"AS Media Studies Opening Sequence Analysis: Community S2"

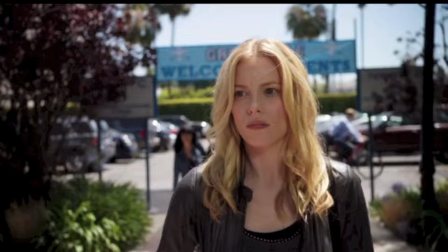493s
She's feeling like everyone's staring at her, everyone's looking at her and laughing at her.
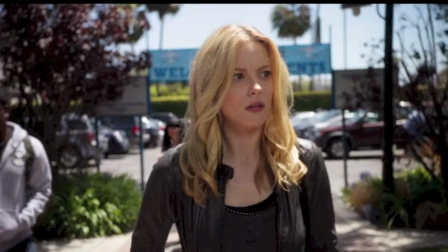500s
So the camera is staring down at her and sort of almost accusedly
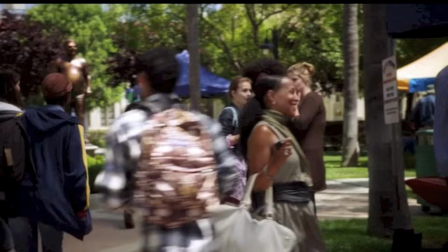508s
looking at her, and we get a perspective shot of a group, like a group of girls looking at her.
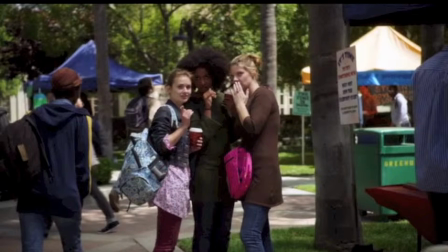517s
So sort of shows how nervous she is, because she is
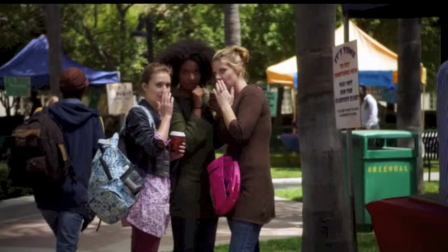522s
like focusing in on these people who are talking about her.
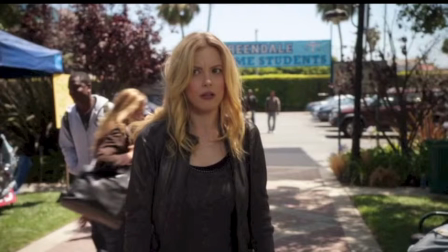530s
So yeah, then she kind of freaks out a bit.
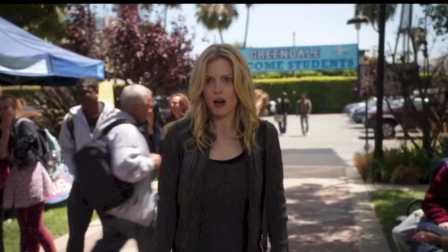536s
Again, maintaining the shot where she's center frame and sort of being stared down at in a way,
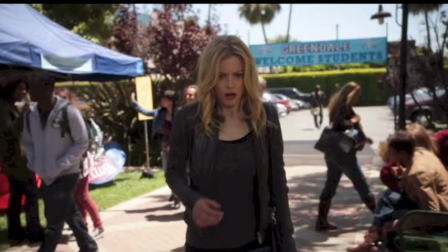544s
while everyone else is sort of out of focus and moving about
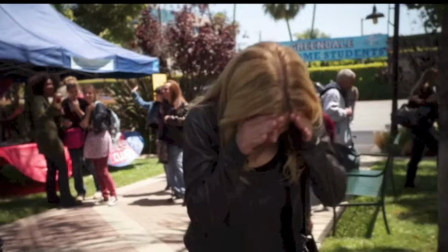550s
around the frame, which is another thing that showed as well. The background, there's always motion and stuff.
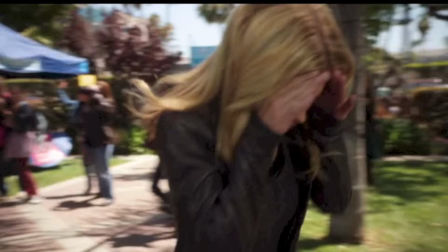557s
It gives an exciting feel.
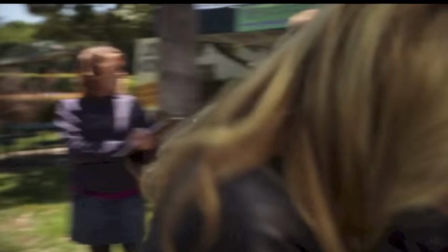563s
So then the shot, without breaking, you probably can't tell because I have this in slow motion, so I can talk over it.
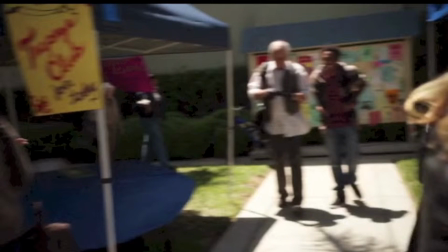570s
That without breaking the shot, then focuses on another two characters, Pierce and Troy.
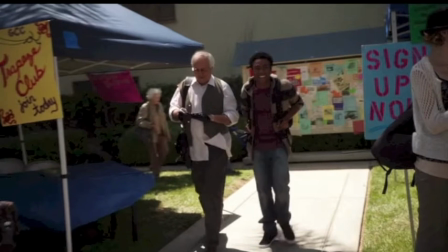576s
Sort of reestablishes their relationship because they've been living together over the summer, and
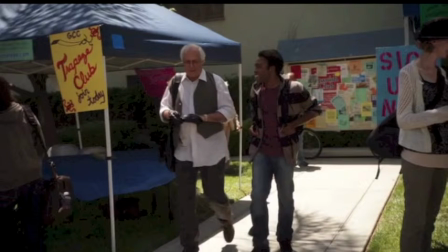584s
they have been established as sort of similar characters, even if they're not big friends in the group.
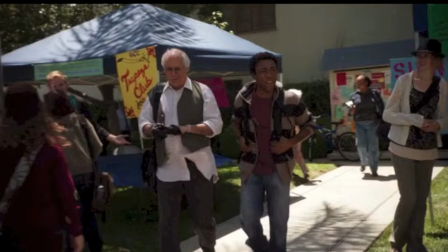589s
Well, they are, but they're sort of similar because they're they're sort of the dunces of the group.
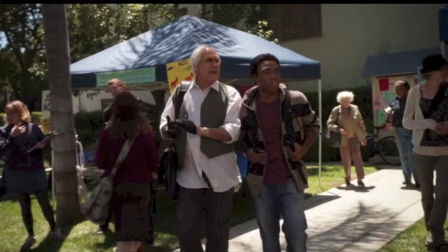598s
A lot of their comedy comes from them saying idiotic things.
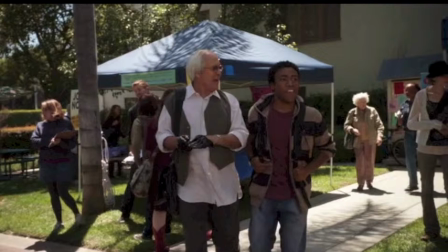602s
So then we get a storyline for the episode is being set up, and conflict between Pierce and Troy is being set up because
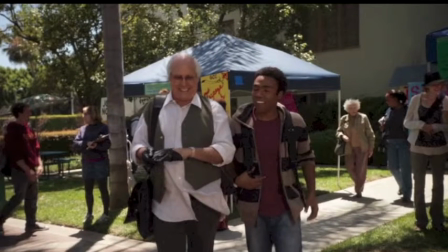611s
Pierce is saying some
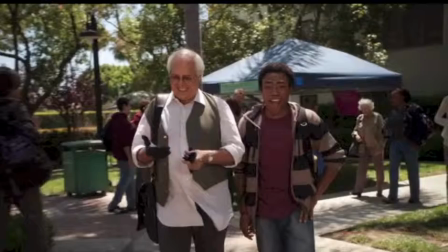615s
insensitive and politically incorrect comment about I can't remember what he says.
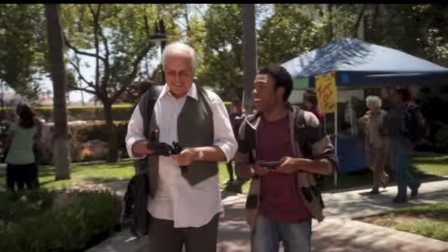622s
He refers to the pair of them as Batman and Shaft, rather than Batman and Robin.
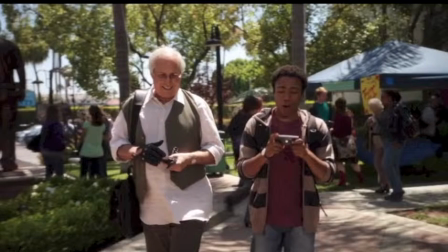628s
So sort of showing that he's focusing on race, which is part of Pierce's character.
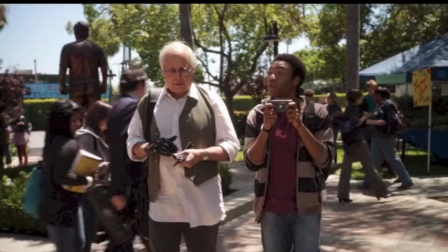634s
He's sort of very politically incorrect, if not like overtly racist.
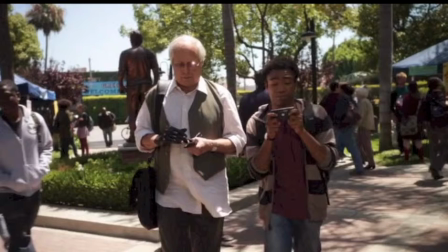641s
Which so he's more mainly shown not really maliciously discriminate, but sort of comedically so.
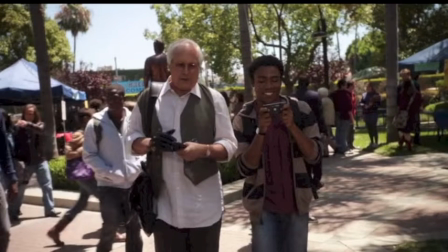649s
So Troy then is tweeting about this,
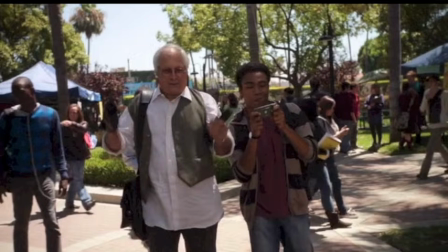655s
setting up the storyline for the episode where Troy is tweeting out all the politically incorrect and sort of offensive things that Pierce said,
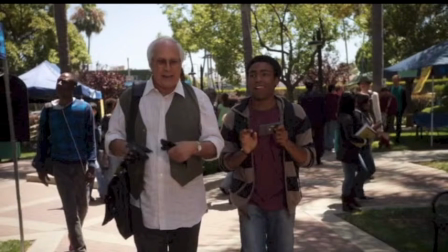662s
and also sort of idiotic things that Pierce says.
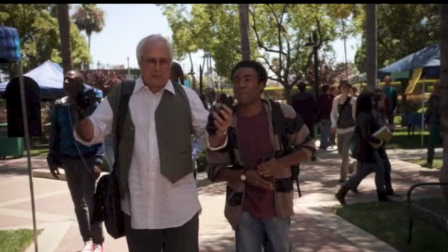669s
So yeah.
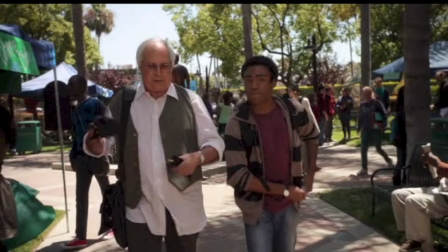672s
The shot never breaks throughout this, which is another thing I like. I'll come back to that at the end, I think.
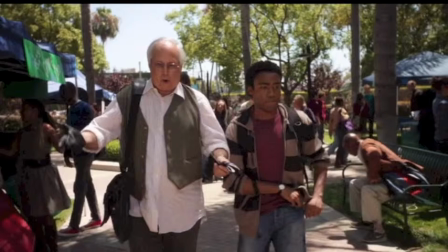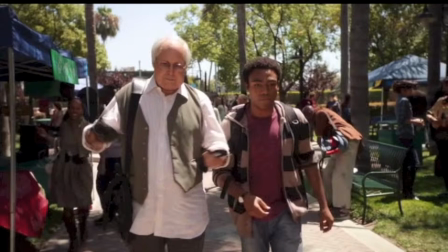685s
Okay. Again, like I mentioned, the motion in the background. It's something that the show does well.
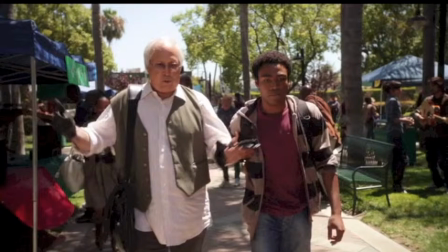691s
It's always, there's a feeling of excitement. Color scheme is always well done.
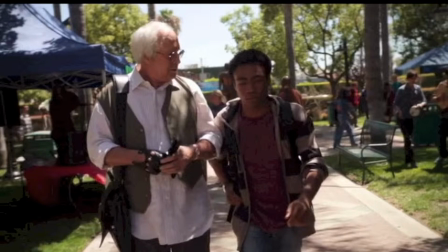698s
Costume design well done as well. There's always clashing colors, and it sort of gives everything an energy to it.
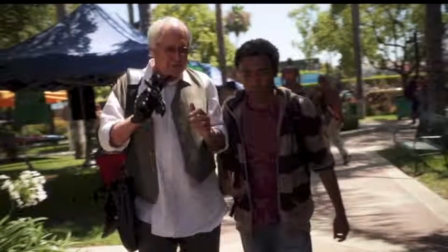708s
So then we get the movement of the camera,
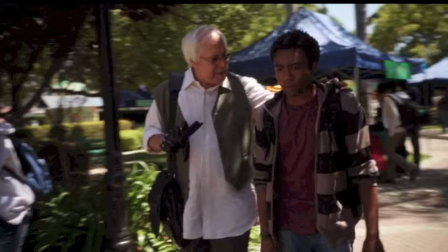712s
which sort of gives a dynamic feel to the shot, and then it focuses in the next shot.
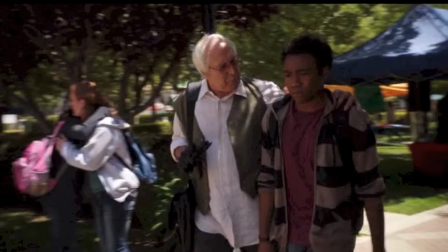718s
Well, not the next shot, it's the continuation of the same shot.
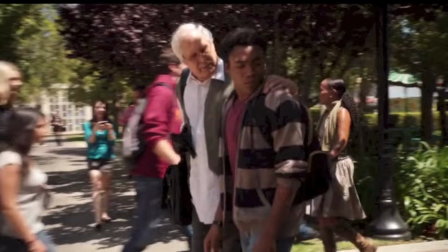722s
We see the camera turn and focus on Annie and Abed moving into the shot.
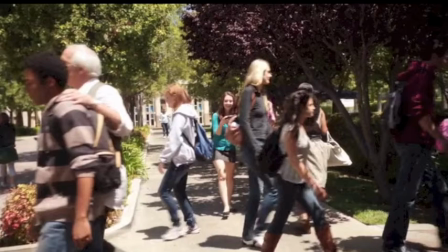731s
Again, I'll talk about this at the end, but the movements of the shot,
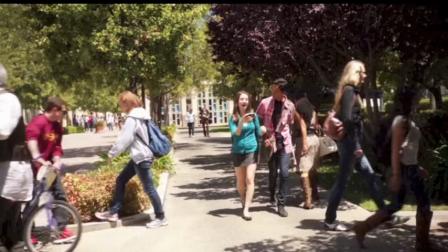735s
how it turns to focus on different characters, gives a very cohesive feel and connects all these characters very well.